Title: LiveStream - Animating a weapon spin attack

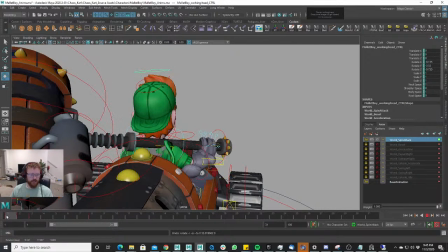[18:25]
The reason this animation is going to be different is because, and he's going to, when he leans down,
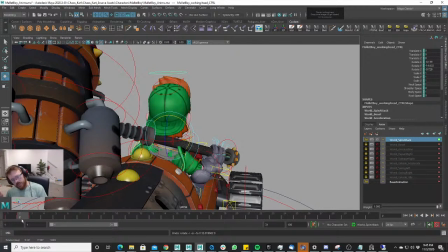[18:29]
he's not going to go like this with his head, because there's not going to really be overlap with this animation, right? With the damaging animation, let's go over to that real quick.
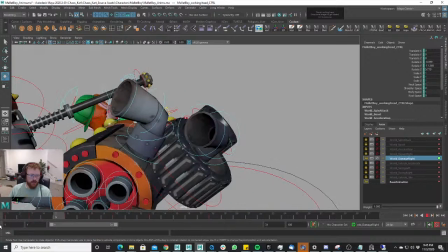[18:38]
With the damage animation, you'll see he's not intentionally getting hit, right?
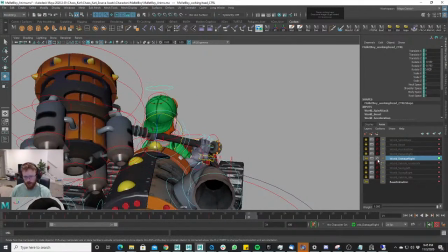[18:45]
He's getting hit, and he's not meaning to get hit, but that's just what's going on. With the spin attack move, he's intentionally
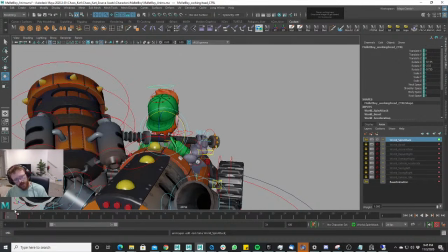[18:57]
leaning over, right? And he's going to throw it in the air. And so he's going to do this because he has to drive, and he's looking forward, and he's driving, and then he has to throw it up in the air, right?
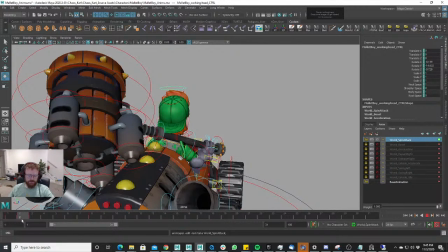[19:10]
And it's very intentional. And
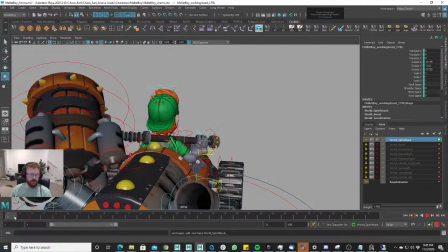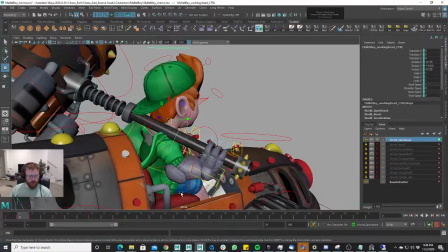[19:19]
so that's our anticipation pose. And one of the other things when we're building this animations is in video game animation,
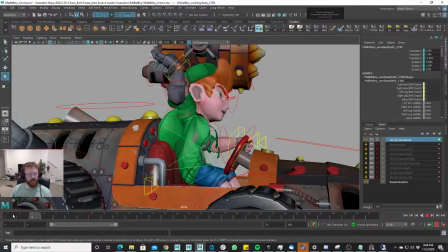[19:27]
there's not a ton of room for anticipation, right? Like in a regular animation, you would have like in a cinematic animation, you would have the anticipation of him going down, holding, and then you would have him throw it up.
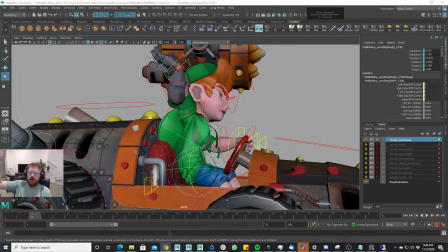[19:46]
And he would throw it up in the air and kind of do his thing, right? But he would have this holding pose, and it would anticipate that. But since this is not cinematic animation, this game animation, you have to build the animations off of the button press. Once they press the button, and then it happens.
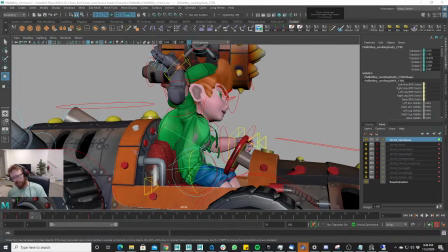[20:06]
And so you kind of have to still build that anticipation, but do a quick one, and then he goes into the attack. And we might actually not start in the acceleration pose, right?
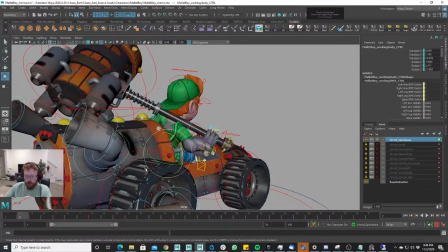[20:19]
We might start in this pose so that he's already in the acceleration pose when he's driving, and then on button press, it'll instantly go to this, and then he'll do his thing, right? So he might actually end up getting rid of that first pose, so he's not already in the acceleration pose, right?
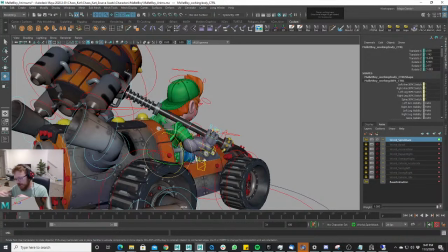[20:38]
Because he's transitioning from the acceleration pose and going into the attack pose, right? Just answering some of the thread here on the live chat.
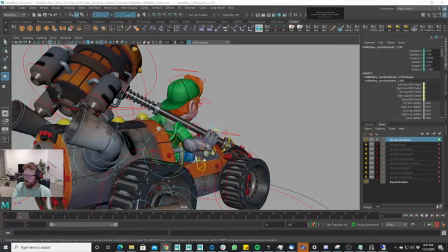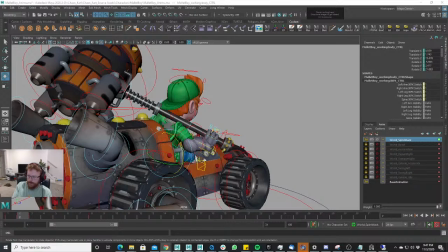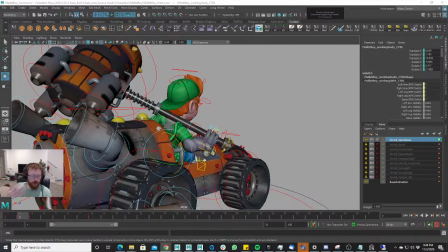[21:29]
And a lot of the viewers, there weren't many viewers when we began here, but I just want to state, and the audio was off in the first part of the video.
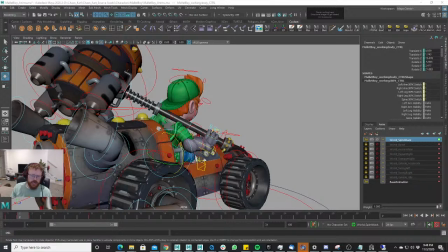[21:42]
If anybody has any suggestions, I wanted to make sure and say this at the beginning. Please, in the thread here, in the live thread here, make a comment, and I would love to implement any of your ideas or anything, or if you have an idea of, hey, maybe this could work better than what you're doing,
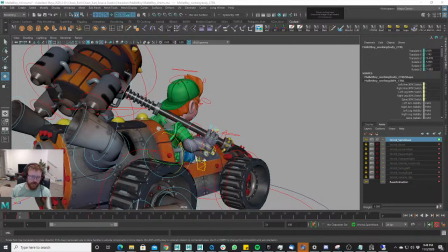[21:58]
I would be happy to implement that and happy to check it out and kind of build what you're asking me to build. I can probably do it pretty quickly, and so I'm open for that kind of stuff.
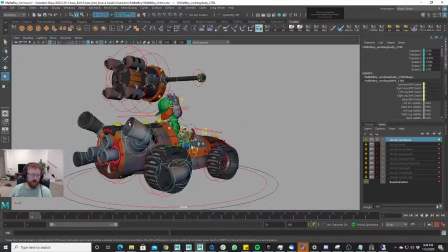[22:09]
I invite that. So if any of you have an idea you think would be better than what I'm doing, please don't hesitate to speak up,
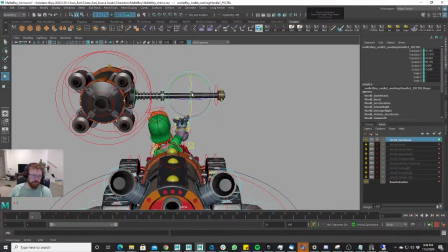[22:18]
because my ideas, even though I work at a game studio, my ideas aren't always the best ideas,
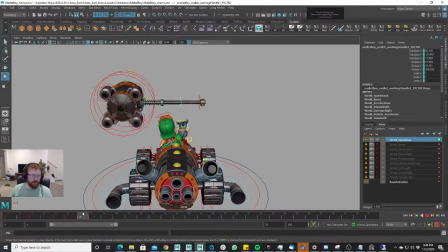[22:26]
right? There's other people that could have better ideas, and that's what makes animation so cool and working at a game studio so cool.